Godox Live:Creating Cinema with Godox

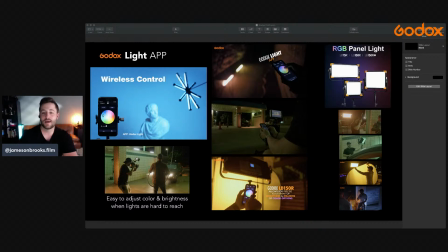(29:00)
So let's see what else we got here.
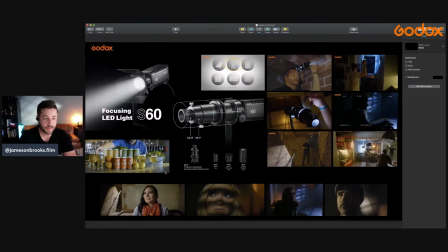(29:04)
Okay, so this is speaking of the essential tools that are always in my bag. I always have a Godox S60 focusing light in my kit. This light is a game changer.
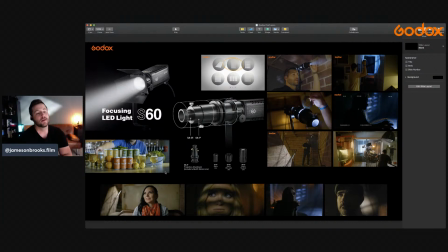(29:18)
So, and I say that because of what I have here is, or what I wanted to highlight was this projection. It's an 85mm projection attachment. And what you do is you can actually insert a gobo of a window or some other source.
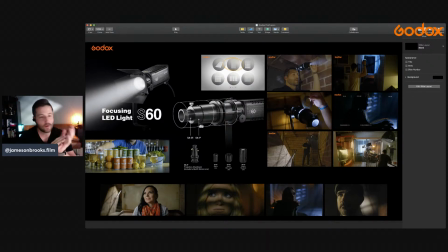(29:32)
I know they make them of like fire, of stars, of all kinds of crazy stuff. Just go look up Godox gobos and all kinds of cool stuff comes out. But these are essential lights because they have a narrow beam. And when I'm talking about crafting and shaping an image, that's actually how you shape light.
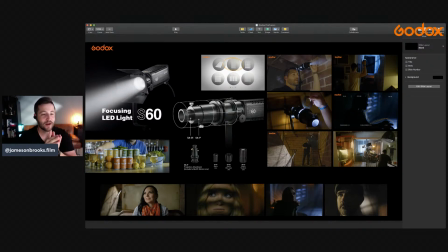(29:51)
And so these spotlights really are able to, what I use them primarily for is for background. And what I like to do is I basically take a boring location. Let's say you're off filming an interview in a conference room somewhere, and it's boring.
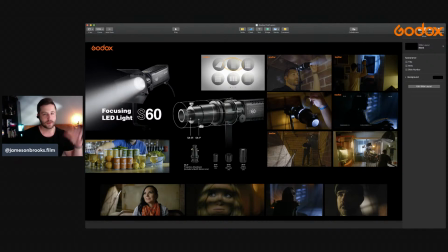(30:08)
You know, the walls are just boring. There's nothing happening in the room. Well, if you turn off all the lights to the room and use a Godox S60 with a gobo of a window or something and shine it onto the back wall, kind of similar to what's happening right here behind me, is you get that window effect.
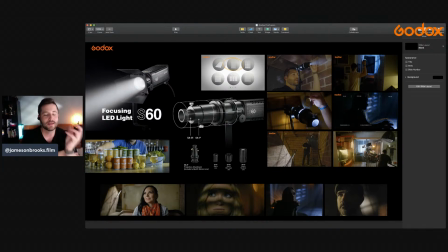(30:25)
And so that can turn a boring background into something that's a lot more pleasing on the eye. And so this S60, I mean, you can use them so many different ways, and they're little, they're battery powered, and they're super powerful. I use a couple of them every chance that I get, but a couple of these frames, like here, I'm showcasing product,
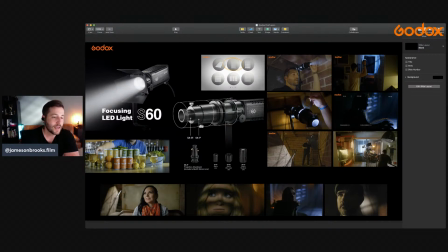(30:44)
and I'm shining a Godox S60 across here, and I got a warm gel on the front of it, and that's just making it look like maybe it's early morning light that's like hitting through the product, but I'm backlighting it with a window gobo, and it just makes it look like there's a window source right over on this side of the frame.
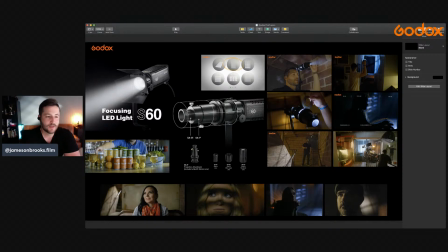(31:03)
And so I just thought it helped, everything kind of pop and come to life. And once again, this location right here, this is an interview setup, and very boring location if you don't have any lights that are on. And there's an S60 back here with a gobo, and it's making this cool pattern all along here.
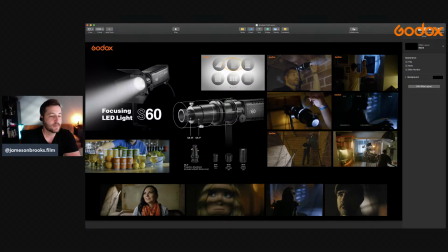(31:21)
And notice how I didn't use the full frame to light. I didn't just like, bam, hit all of this right here. I left it dark in certain areas. That's what's great about this, and that's where that spotlight comes into handy, is that you can shape the light to only accent certain areas of your environment.
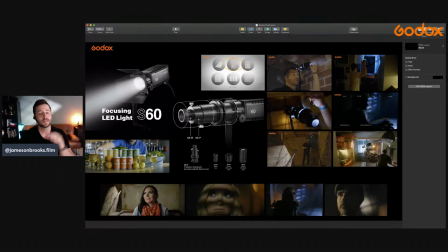(31:37)
And so that is why the S60 for a cinematographer is definitely an essential tool for any shoot. So up here, this is basically what you can do is once you have the lens projection attachment, let's see here.
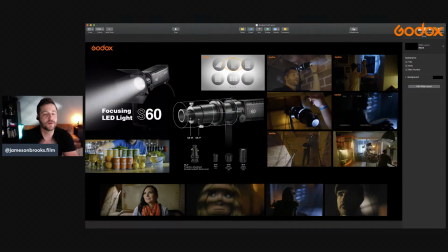(31:53)
Yeah, so you can basically focus in on the lighting on it. So you can make it soft, you can make it hard, you can like make it completely in focus. Maybe you want your window to be super sharp. Well, you can easily do that. Maybe you want it to just look like it belongs in the environment. I typically like to blur it to where you get just an idea of a window being there,
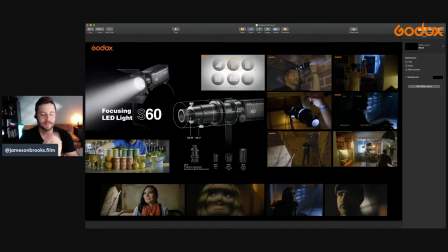(32:10)
but not anything, over the top and, that's crazy, like that stands out that much. So I use it here. I'm using it with a blue gel just to make it look like maybe moonlight is coming through, and you can shine the beam all throughout your environment.
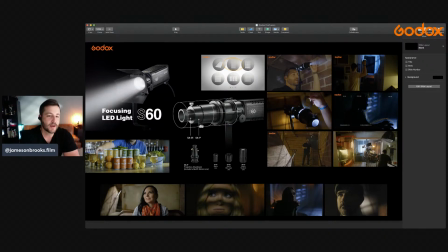(32:25)
Here I'm placing a gobo inside the lens projection attachment, and those gobos are just little metal, little things. I mean, they're like this big. They're really, really small, and you just pop them in there. They have gobo holders too, but I always do it wrong. I'm always kind of in a hurry, so I always just pop them in there and make it work.
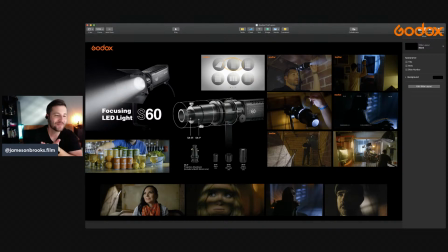(32:43)
So whatever happens and whatever it looks like on your background, that's really all that matters. But I want to talk about this particular shot right here. I'm going to talk about it a little bit more, but I used a gobo here.
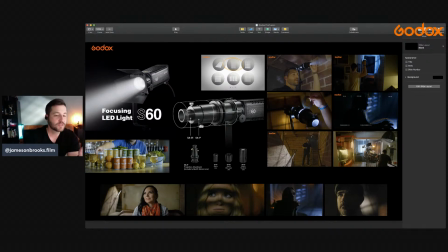(32:57)
So this is a lens or an S60 hitting the subject's face with a gobo, and it's looking like she's looking through window blinds. And so that was the idea here.